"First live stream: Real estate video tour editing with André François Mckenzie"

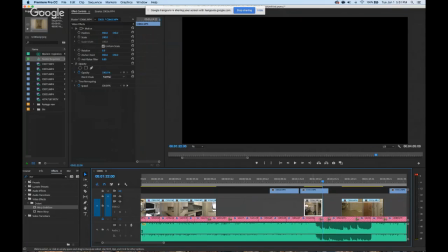See, so this time I like that you see at the beginning of the clip how,
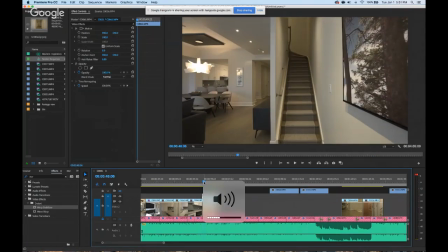like, where we are in the space. Normally I'm selecting the endpoint,
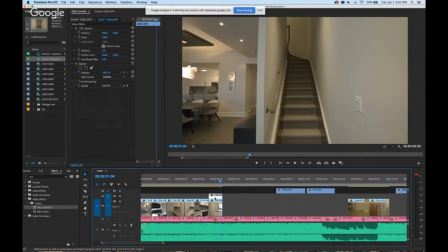but that kind of gives you enough of an idea that we're moving upstairs.
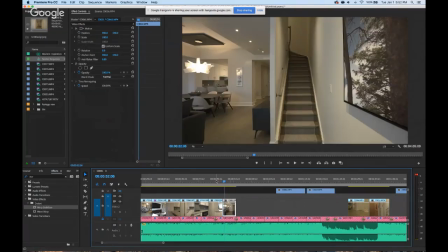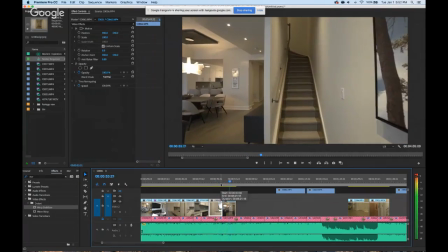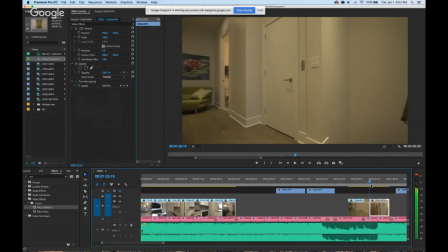Okay, then we're gonna pop up this clip that kind of shows. I'm not sure if this one is necessary or not.
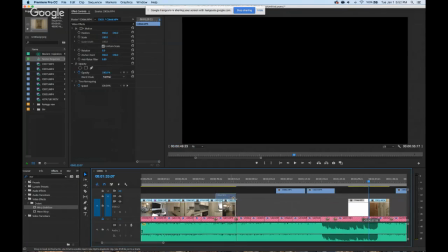I'm just making sure that the camera is moving at all times when I select my endpoints, my in and out.
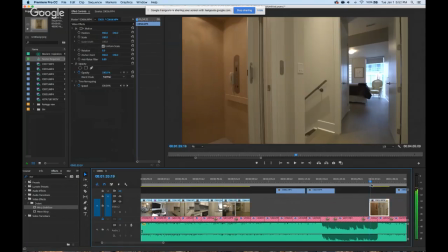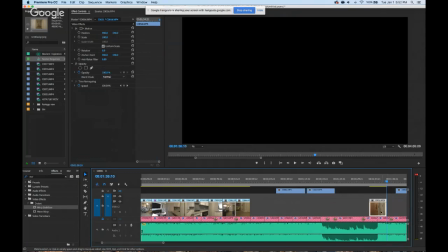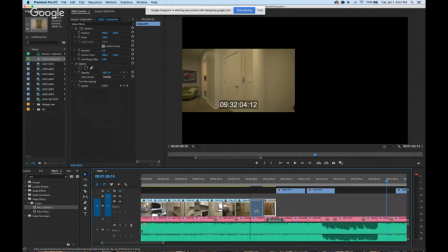Normally I'd show the master bedroom as soon as you go upstairs, but I feel like because on this clip where you see the landing of the
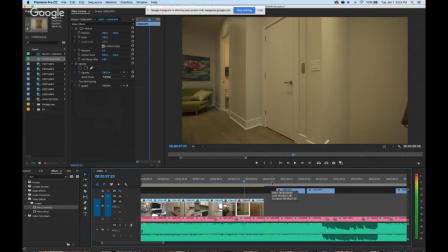second floor, you see this door which looks like an elevator because of the button. So I just feel like I have to show this other clip that shows the inside the elevator.
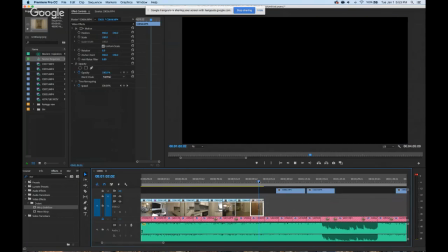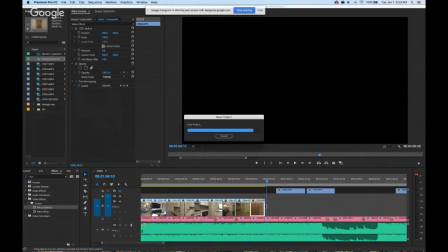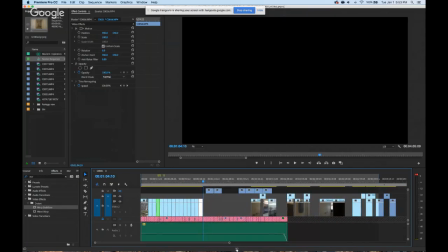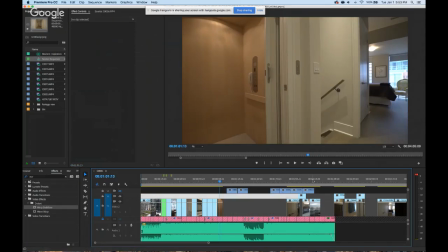I think we're in the master bedroom.
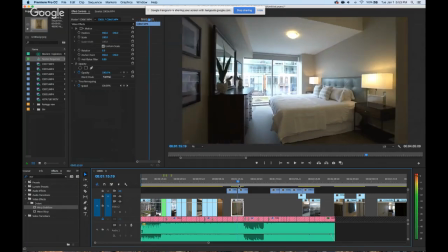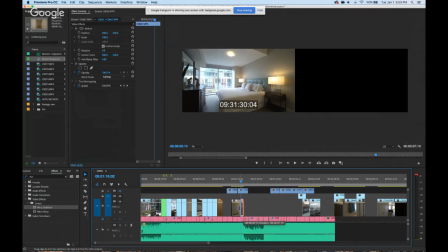I think if you end up there, that's pretty good. That point.
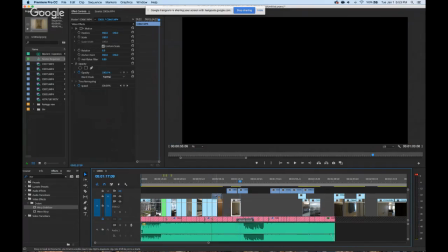Now I'm gonna experiment with doing a clip that's a little bit longer than I've been doing.
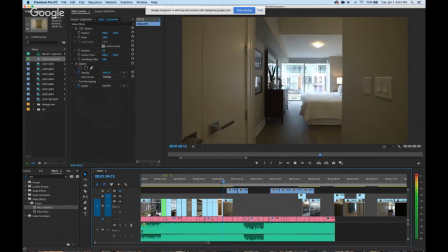Hopefully it doesn't throw anybody off with the pacing and timing of the video.
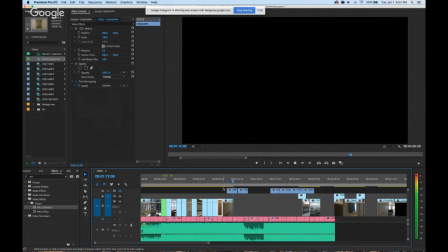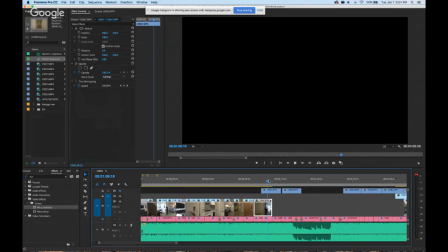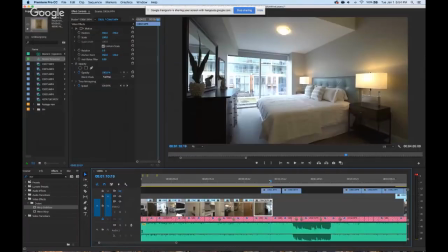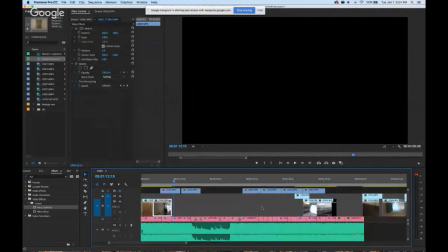Alright guys, just want to say we have 7 people watching. That's cool. What's up guys? Happy New Year's.
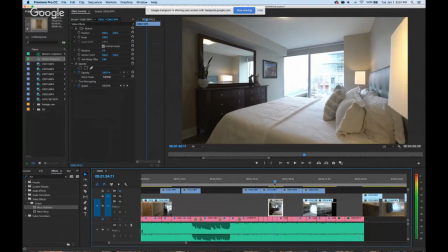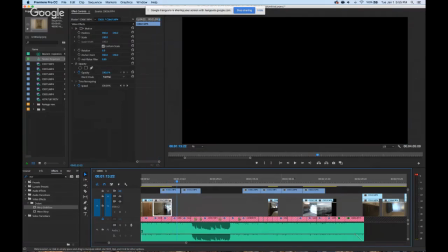So since I did a double length clip there, let's just try half length clip.
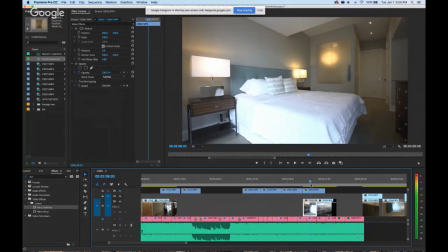Try to make it more dynamic, but I wanted to show walking in to the master because there's a closet,
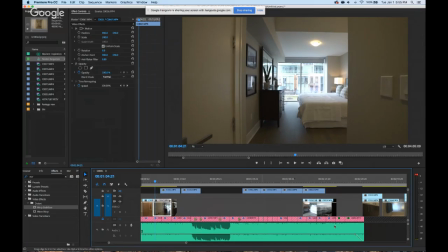but I know when I filmed it, the closet was full of stuff, so we didn't get to show it.
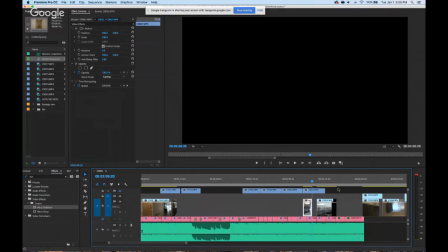We didn't get to show inside of it, so I just wanted to make sure that I did kind of cover it. And as a viewer, if you're paying attention, you would see like, oh, there is a closet, and then later on you'll see that there's 2 closets.
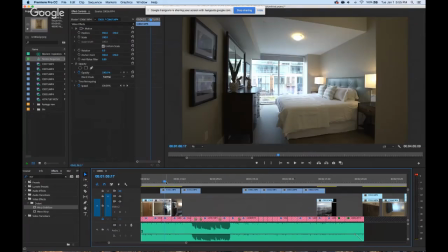Ooh, might need to warp stabilize that.